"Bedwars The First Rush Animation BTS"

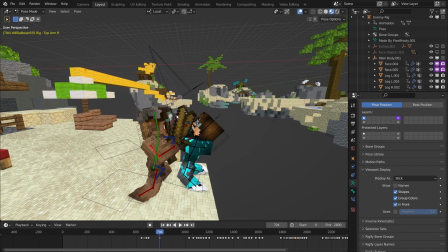(8:11)
So we just move him up a little bit more, which is a little awkward positioning, but again, you don't see this first character.
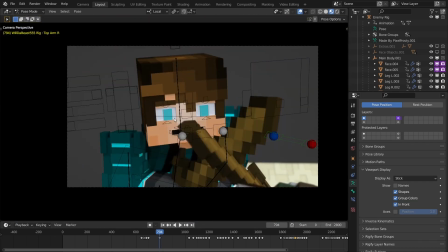(8:19)
You don't see him on the camera. It doesn't matter. All you see is the sword.
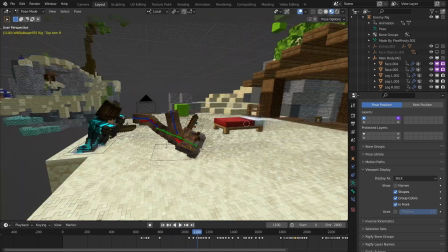(8:24)
But I was kind of stuck, and I ended up watching like a whole lot of like sword fighting videos on YouTube,
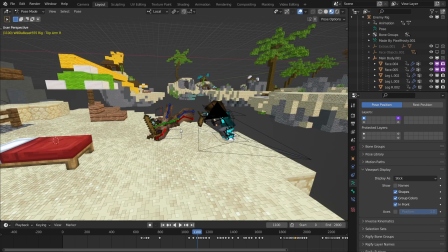(8:34)
which is very interesting. I encourage everybody to try it. But it didn't help a whole lot at first. Now I'm looking at this is a little iffy. But do this little spin.
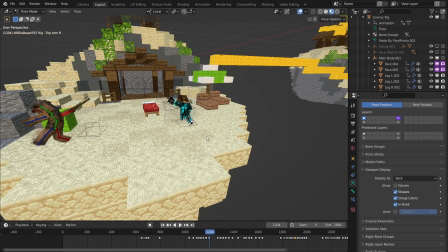(8:53)
And again, this is some playing with the camera right here. We have only what's on camera.
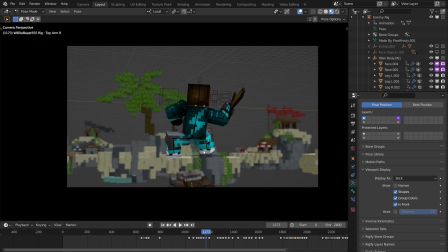(9:01)
He's on the ground. He's on the ground. Oh, we're going. Let's go look out of the camera. He's doing the spin.
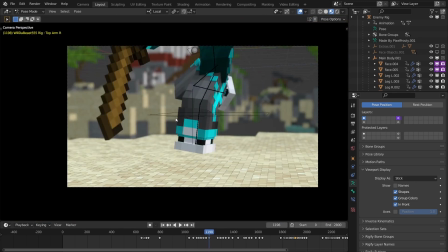(9:09)
On the camera, we see him go, oh. And then all of a sudden, what? Where'd he go?
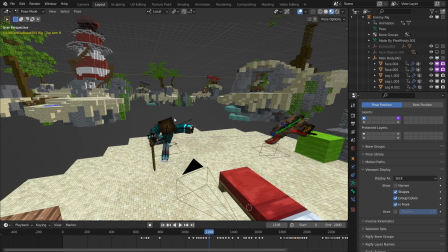(9:13)
Where's the first character? He's there, and then he's not. And I just did that in between camera cuts,
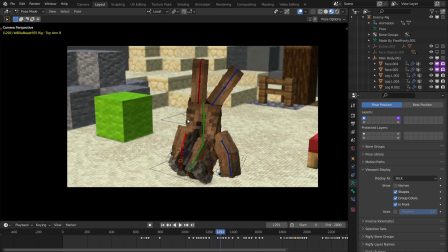(9:22)
so I can get this close-up of him hitting the sword in the ground. And then I kind of just did like pretended that some time passed without actually animating him.
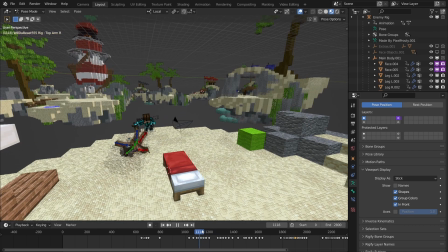(9:32)
And I start him out. Yeah, we don't look at what's going on right here. We start him out. Where is he? Right here. Mid-roll.
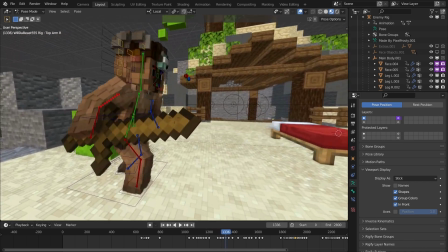(9:45)
And he does this little flip, this is a good example of the inverse kinematics versus forward kinematics thing.
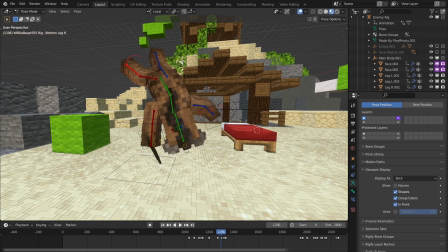(9:53)
These legs are currently using forward kinematics, which is why that they go in such a nice arc, and the arms are going a nice arc.
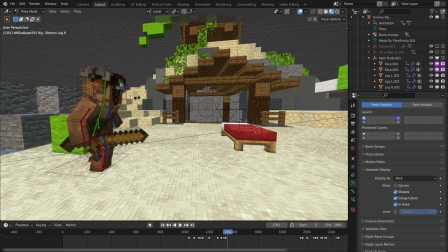(10:02)
His arcs look nice. The only time that you want to use forward kinematics,
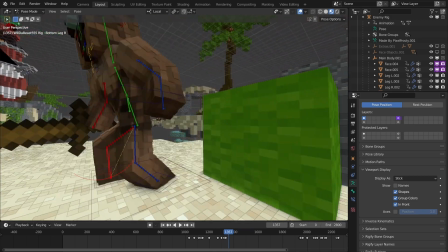(10:08)
the only time you want to use inverse kinematics is when something has to be attached to something else.
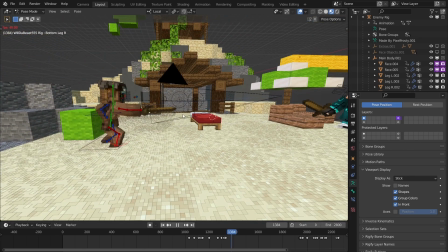(10:14)
If you don't want it to move, which is like the feet on the ground, right?
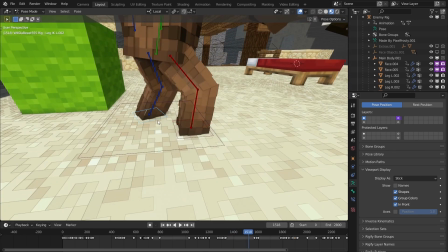(10:18)
Like if you look right now, these feet are in inverse kinematics, and so that they stick to the ground when I'm moving.
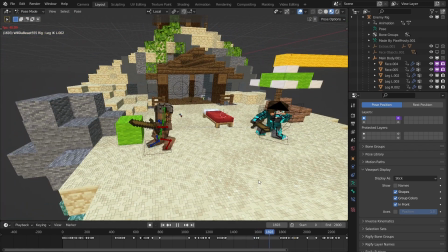(10:27)
So they fight.
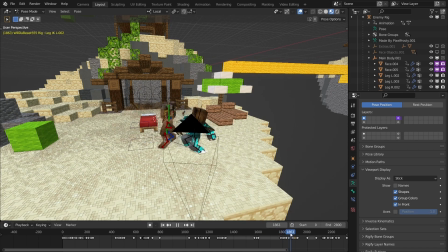(10:32)
Now, these first two sword strokes, they don't make a whole lot of sense, I don't think.
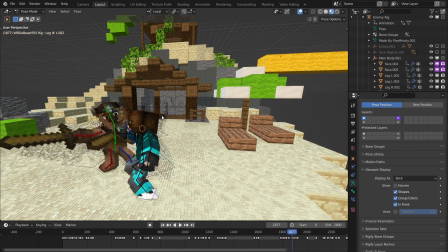(10:39)
Especially this part right here. And then the kick.
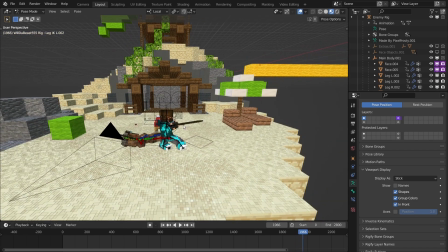(10:45)
And then right here is basically where all the strangeness ends, and something kind of clicked. So we have this. And right about there is when I figured out the whole inverse kinematics versus forward kinematics thing.
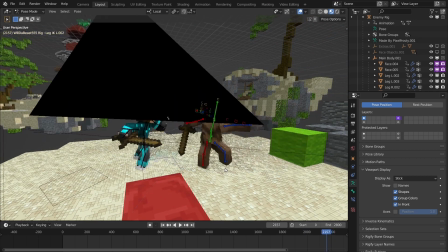(11:00)
And I repeatedly, if you watch the feet, the squares mean that there's inverse kinematics, and no squares means it's forward kinematics.
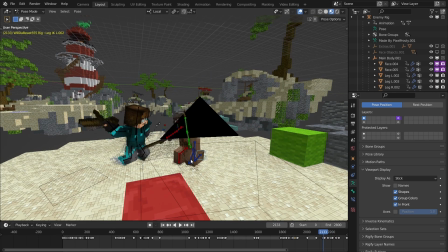(11:06)
If we watch the feet, let me just slowly go through these.
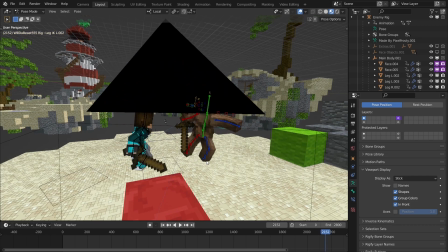(11:11)
So inverse, and then as soon as they come off the ground, they're in forward kinematics, so they get some nice movement, some nice arcing movement, like a foot actually moves.
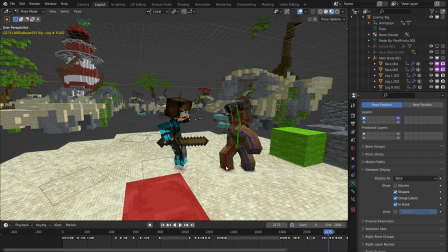(11:19)
And as soon as they hit the ground, like right here, we're back on the inverse kinematics.
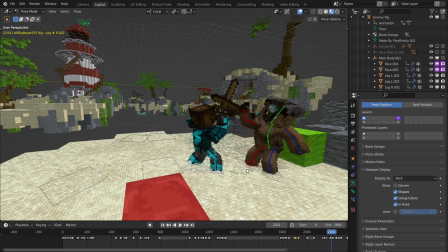(11:24)
And for the steps, inverse kinematics.
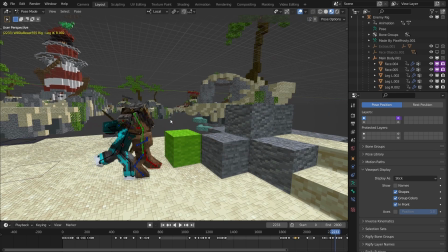(11:28)
And then he gets shoved, feet come off the ground, and they're in forward kinematics again.
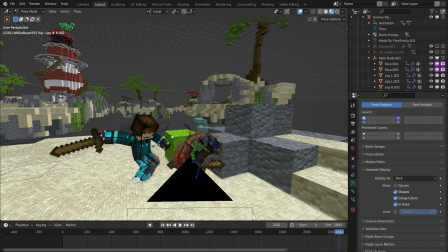(11:37)
They land. Also, this block, I'm gonna move this, hide the block.
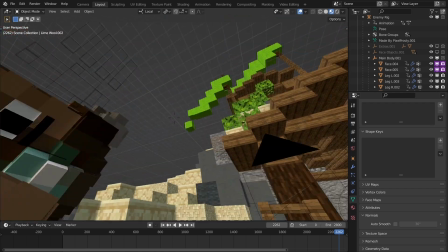(11:43)
That doesn't show up. That was just so I remember what color the island is.
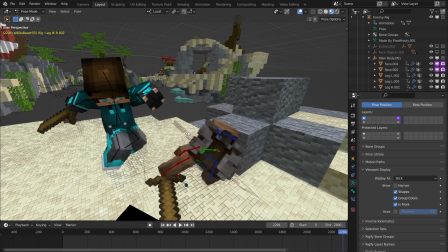(11:50)
But we hit this part, and we see the hand right here.
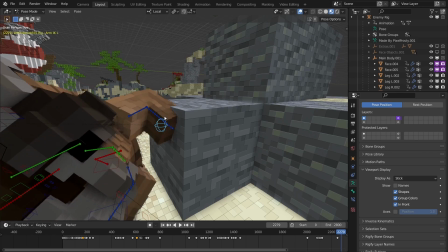(11:56)
Inverse kinematics. It's sticking to the stone. Even though it does move a little bit, but that's because I got too close.
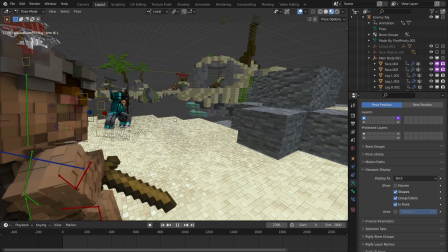(12:06)
And then we push off the stone, have a little bit of this, and throw the sword.
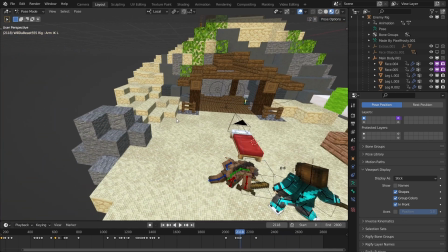(12:12)
I was very proud of this whole bit right here. There's a lot of detail going on in the background with this character.
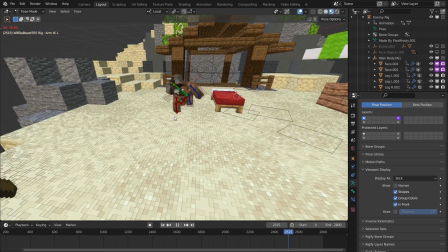(12:19)
He spins, and then he has this nice look up thing. I really liked that.
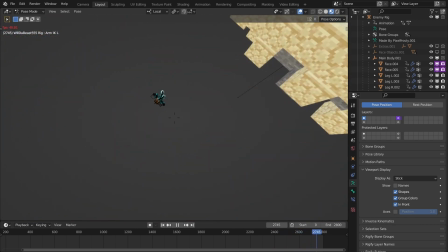(12:24)
But then we have this fall, and he kind of he falls and then he disappears.
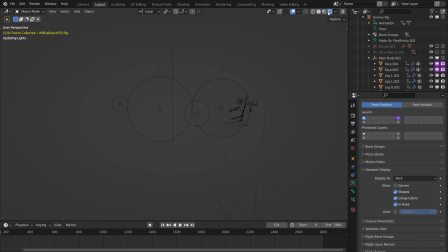(12:30)
I'll go in rendered view, which is this little circle up here, which means that I am actively tracing the light rays to
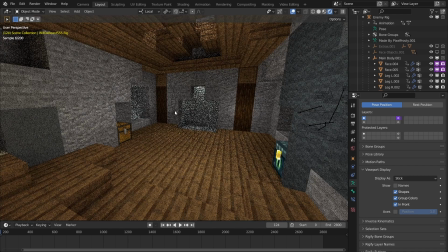(12:37)
see what it should look like once I actually render out the animation. So here we have the lighting.
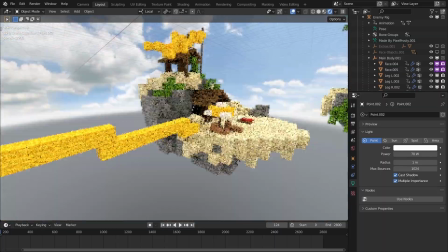(12:43)
This is what it looks like with the lighting. Now if I fly on over and I look at without the lighting, I lit this for the gen scene,
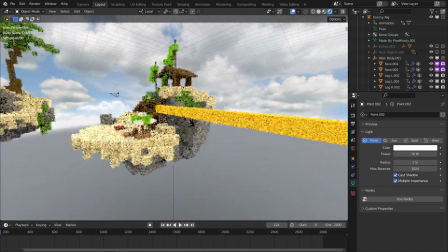(12:53)
and then I took it all and I just moved it right over here. Right over here.
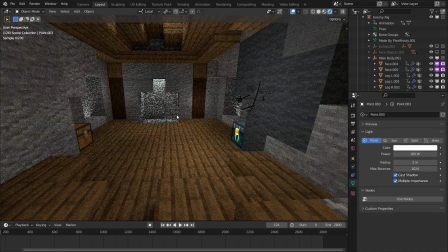(13:01)
Because if I take it away, that's darker, this is darker.
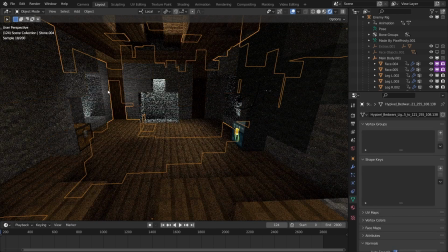(13:07)
So I have like a light in each corner. That's gone.
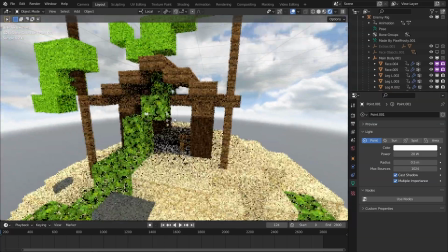(13:10)
And then what really brought it together, because the issue is you want some sunlight, some overhead lighting, but then we have this roof here, so you're not going to get any overhead lighting.
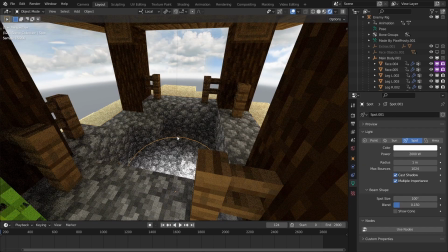(13:21)
So what I did is, here it is.
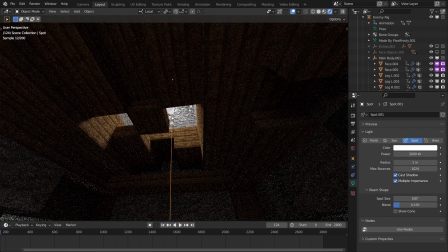(13:26)
We have a lamp right up here that's shining light down as if it is the sun, which again does not make a whole lot of sense, but it looks good, which is why I did it.
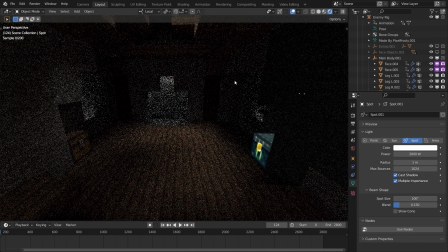(13:37)
So if I go ahead and get rid of it, pitch black.
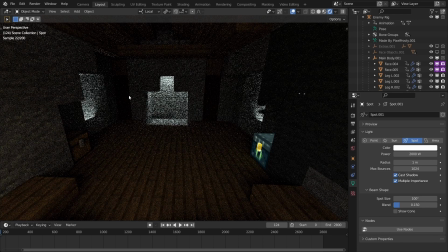(13:42)
Nobody wants to look at this. This is why we need some nice lighting. But yeah, that is that.
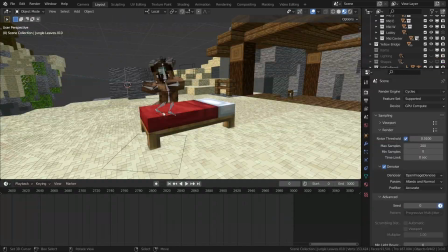(13:48)
That is this scene. All right, last but not least, the bed break scene.
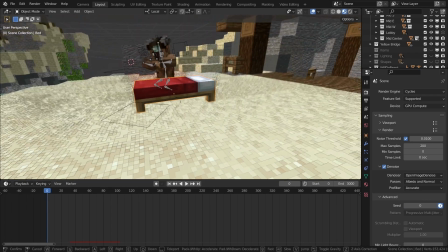(13:52)
So how did I do it? How did I get him to hit it and break?
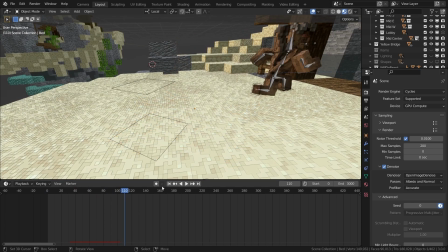(13:58)
How did I get the bed to break? I think this is the best way that I could have done this bed break.
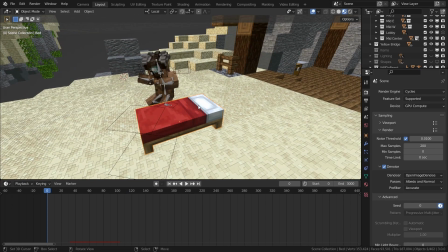(14:06)
I thought about, oh, maybe he hits the bed and it pops into a little block and disappears, which would be a little boring. Maybe I have it actually just like, maybe I like try and cut it up. What if I go into edit mode right here and I take like the knife
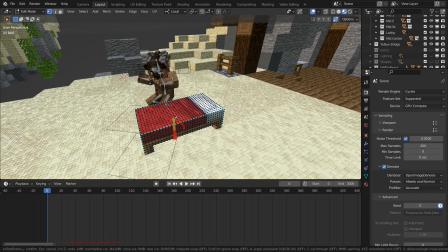(14:23)
tool and I drag it across and I try and cut up the bed. That I thought that also probably wouldn't be the best way to do it. So what I did here
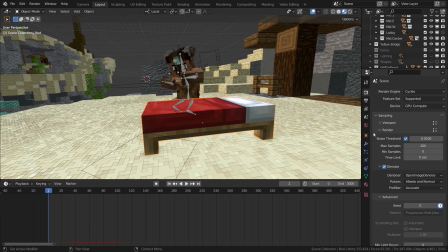(14:34)
is I used, if we go over here on the side with all the settings, this panel right here, these are modifiers. So there is actually such a thing as an explode modifier, which
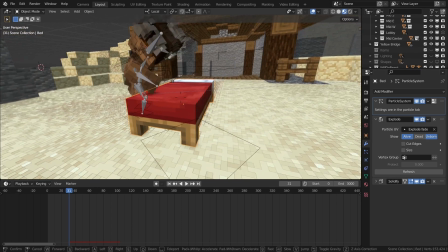(14:50)
basically generates a particle system that as soon as that kind of it gets rid of the actual bed,
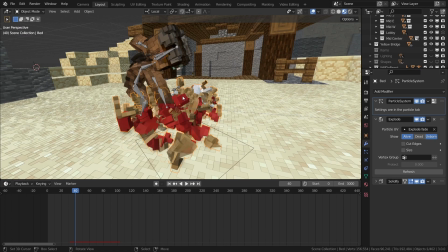(15:00)
and it goes and it generates all these particles that have the colors of the bed on there. So we have all these little pieces of the bed.
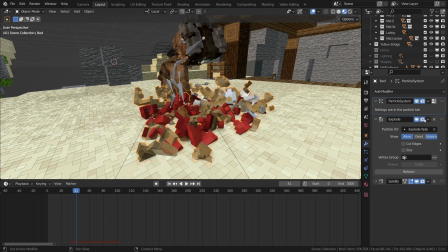(15:11)
So like if I hide I'm just gonna hide this.
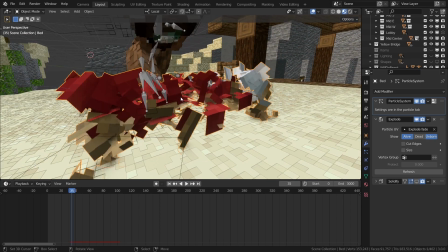(15:17)
So originally it looks like this. We just take the bits and pieces of the bed here, and they break apart and they fall on the ground and they slowly disappear,
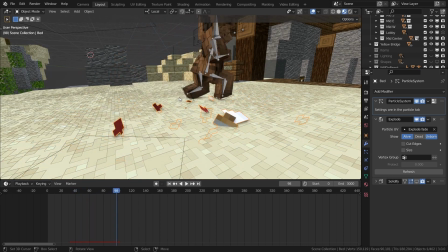(15:24)
and then they actually just entirely they just all go away, and that's that.
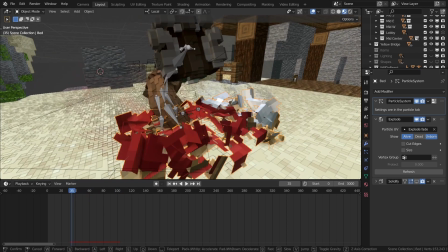(15:29)
That was pretty solid, but it generates like a particle system.
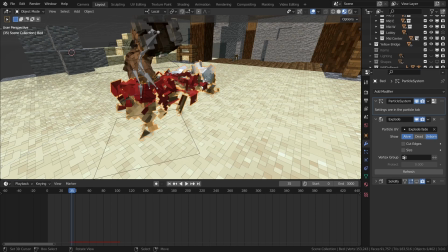(15:34)
So it emits all these little bits and pieces that are in the shape of the bed and have the colors of the bed on them. And it's called Quick Explode, which was I was very lucky to find.
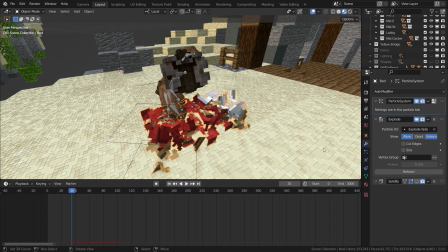(15:47)
Blender has all these weird little things like that. But I have this doesn't look very good.
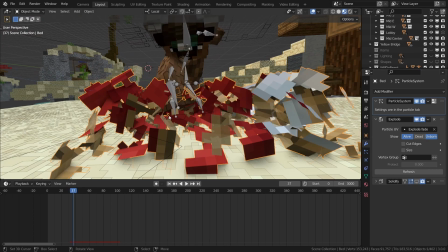(15:52)
So what I did is I took a solidify modifier, which adds in thickness, and it makes these look like blocks.
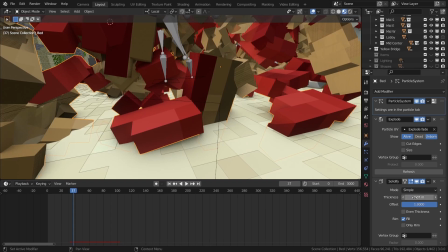(15:57)
I can actually go in here and I can change the thickness, so it makes them
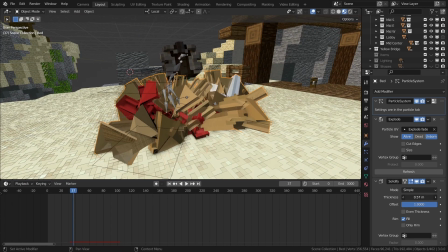(16:01)
look like this, which I don't think is what we're going for, but you can change it so it's just the right number.
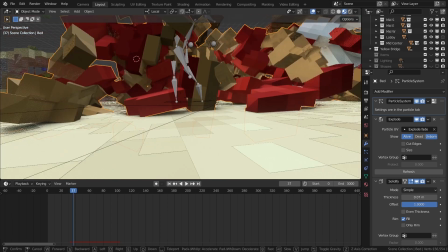(16:08)
And I can make it a little thinner, I can make it a little thicker until I look like they're just cubes, so I can see the individual voxels.
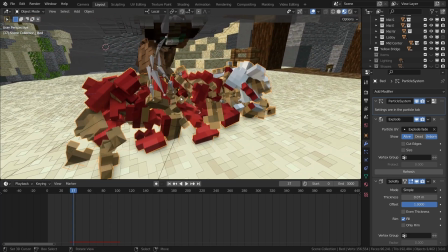(16:17)
A voxel is a 3D pixel, which I can call those voxels. The bed looks like it's made of voxels.